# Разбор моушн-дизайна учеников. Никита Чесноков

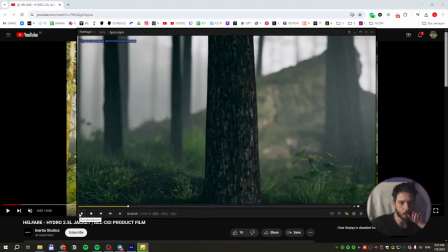То есть вот эта история нравится очень хорошо. Дальше, вот эта сцена, конечно же, я не знаю, насколько это согласовано и стырено.
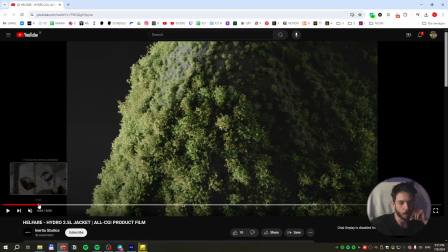Вот, ну, как бы, окей. Но у него в рефе эта сцена выглядит лучше.
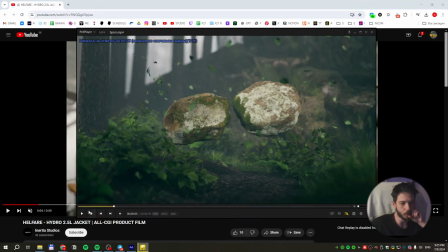Почему? Потому что у тебя слишком плотный текст. Вот.
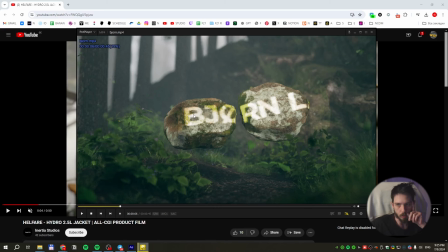У тебя слишком плотный текст, я бы ему opacity прибрал немножко тексту, потому что здесь у него, видишь, как-то оно поживее выглядит. Вот. Но это бог с ним, это мелочи. Дальше смотрим.
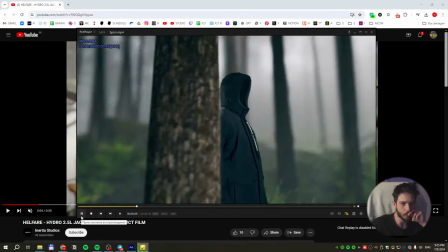Дальше смотрим. Вот эта сцена с деревом, тут курточка стоит.
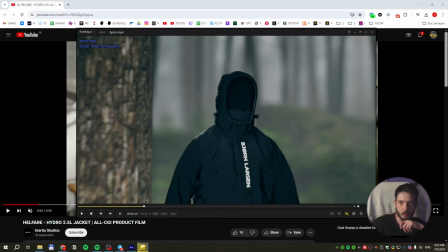FPS, ну, конечно, с таким FPS я не могу оценивать там анимацию и прочее, но предположим, что здесь все отлично. Я бы вот в данном случае, в данном контексте, конечно же, по свету сделал бы акцент именно на куртку, а вот слева-справа сделал бы темнее.
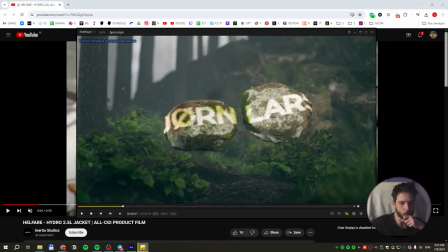То есть тоже стандартный такой прием. Потому что вот здесь это просматривается.
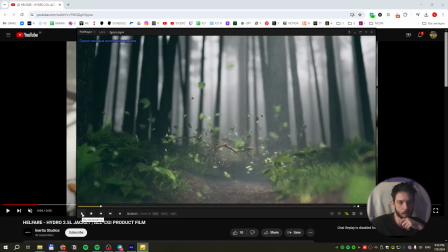Здесь это просматривается. Здесь это просматривается. У тебя по бокам, видишь, потемнее, чем по центру.
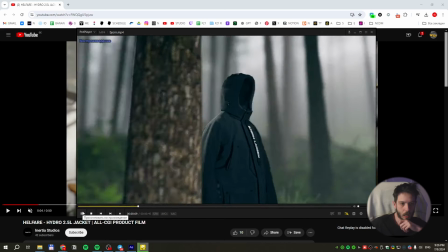А здесь, в том моменте, когда, надо показать сам товар лицом, у тебя почему-то свет ровный.
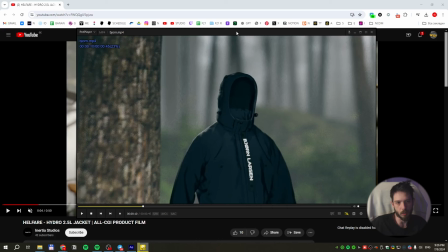У тебя почему-то свет ровный, здесь, ну, банально можно было просто светильничком, вот так, светильничек ограниченный поставить вот сюда вот, а по бокам бы все это, ну,
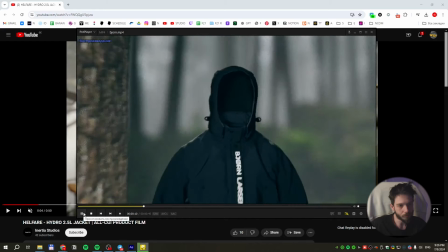зацвело, скажем так, в темноту. Дальше вот эта сцена.
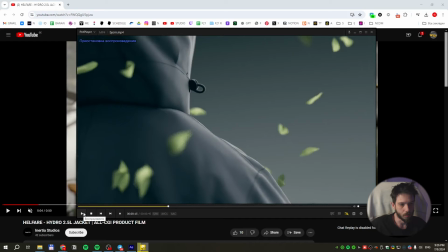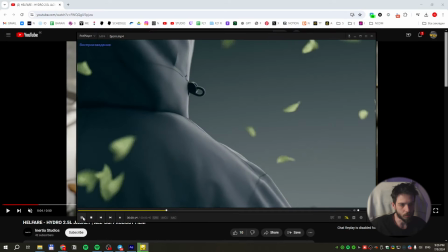Ну, вот здесь опять же, все, в принципе, прикольно.
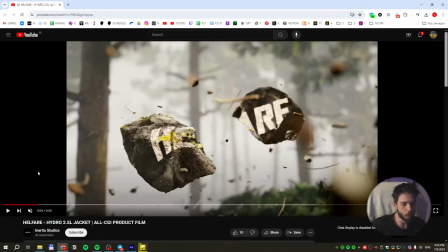Вот, вот у меня вопрос, почему, ну-ка, как преференс у нас тоже так же, что ли?
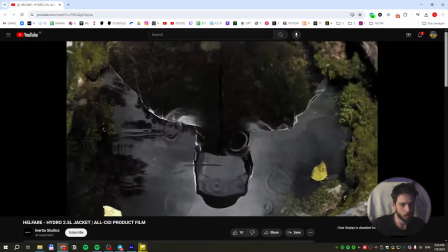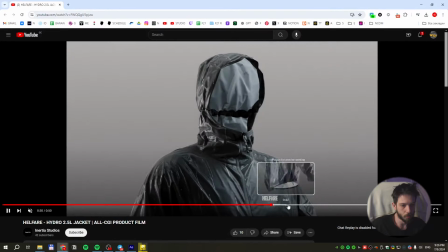Да нет. В референсе нет такого разноса по контрасту, как...
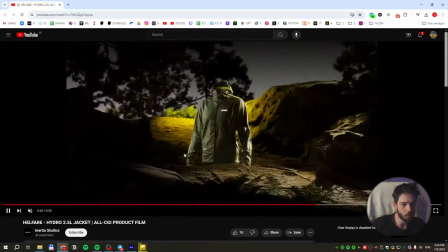А, ну, вот тут, типа, лес ночью сделали. Смотри, прикол в чем?
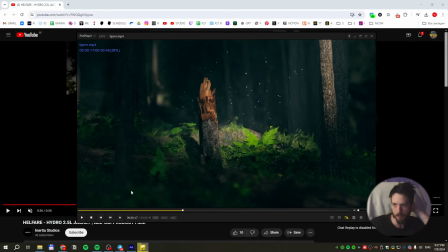В референсе, если ты ориентировался на разнос по цветам между началом референса и вот этой сцены, то это неправильно.
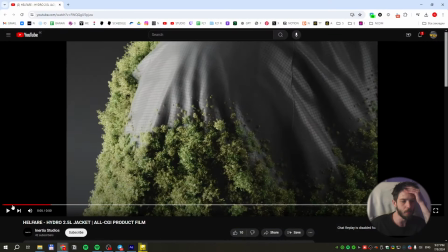Смотри, в референсе они как сделали? Здесь, типа, лес днем, вот. Ну, такое светлое время суток.
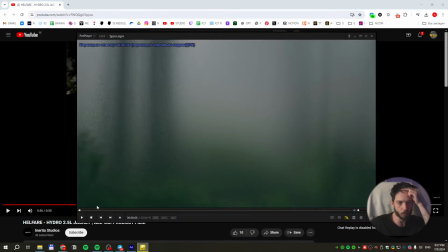Здесь лес ночью. У тебя получается, что тут лес примерно в одно время суток, вот.
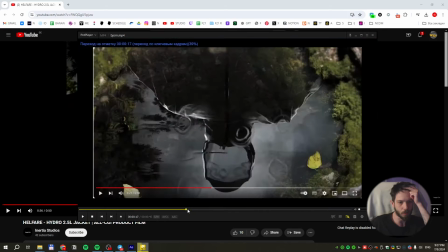Что тут на самом деле он выглядит примерно так же. Где эта сцена?
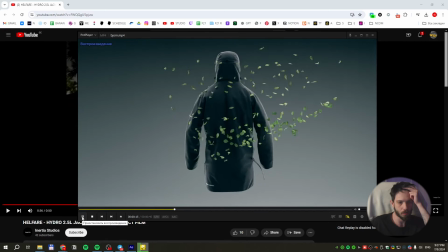Вот, он выглядит примерно так же,
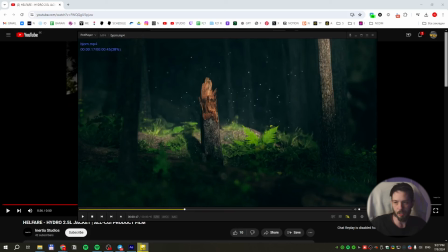Просто более контраста. То есть, если я на первую сцену нафигачу чуть больше контраста, она будет выглядеть примерно так же. Это не похоже на ночной лес. То есть, если ты хотел сделать ночной лес, здесь нужно было сделать... ну, прикол в чем?
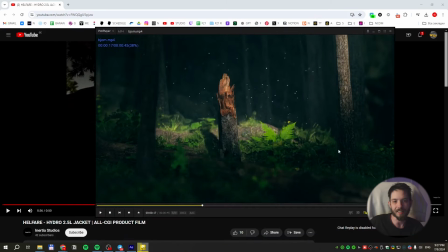Вот в этом вот фонаре желтом здесь. То здесь нужно было сделать тогда фонарь какой-то... как будто вот он искусственный. А у тебя это выглядит как солнышко светит такое, типа. То есть, здесь именно в этом моменте можно было, конечно, пожирнее использовать.
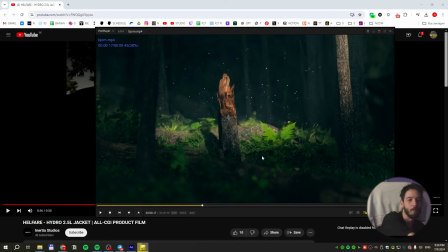Вот эту бы сцену, да в начало. То есть, вот когда я говорил, что не хватает контраста в начале, вот здесь у тебя все хорошо. Прям. Вот этот бы уровень освещенности да в начало. А здесь сделать какую-то еще более жирную ночную сцену с каким-то вообще прям
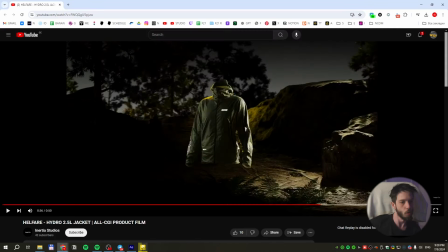сразу видно неестественным светильником там другого цвета. Здесь же они не просто так запаяли другого цвета светильника.
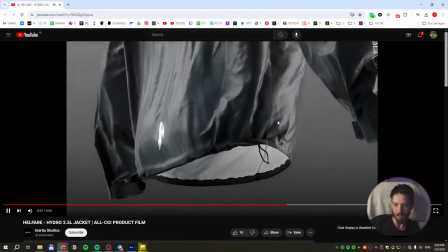Специально его сделали здесь, чтобы просто отличалось.
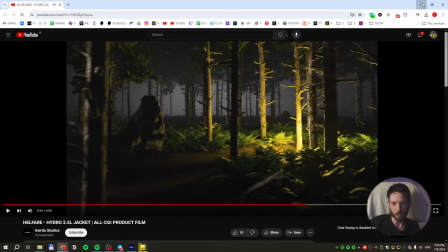Вот. Не специально его сделали здесь именно желтым, чтобы он просто отличался. Поэтому здесь бы можно было использовать то же самое.
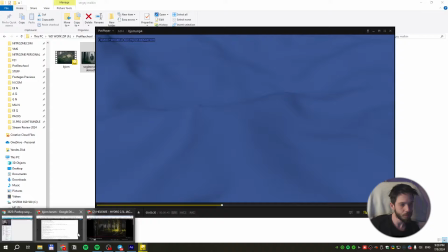Далее. Что у нас тут? Там у нас, если смотреть по... Очень криво сделана молния.
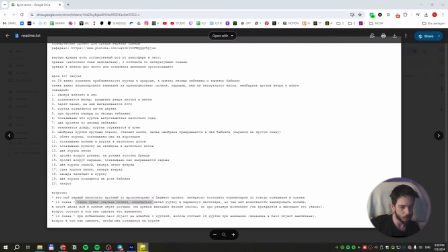Изначально сделал куртку где-то в Марвелосе. Но там нет возможности анимировать молнию.
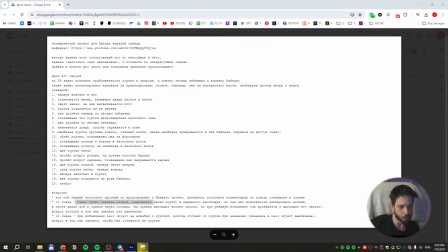Только сделал все синемы через костыли. При выгле снос, но при этом возникает куча артефактов. Выглядит это ужасно.
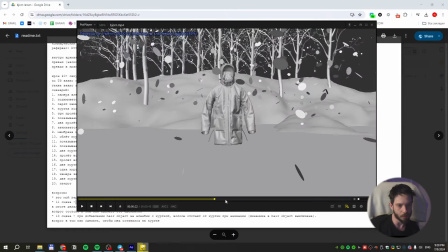Какая разница, как это выглядит на, так скажем... Во вьюпорте, если на превьюшке, это выглядит сносно.
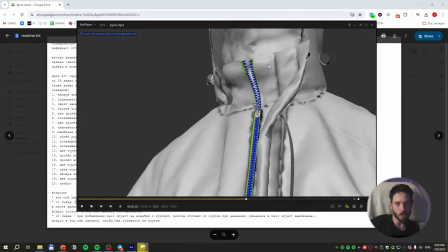Ну, типа, как бы я сделал молнию?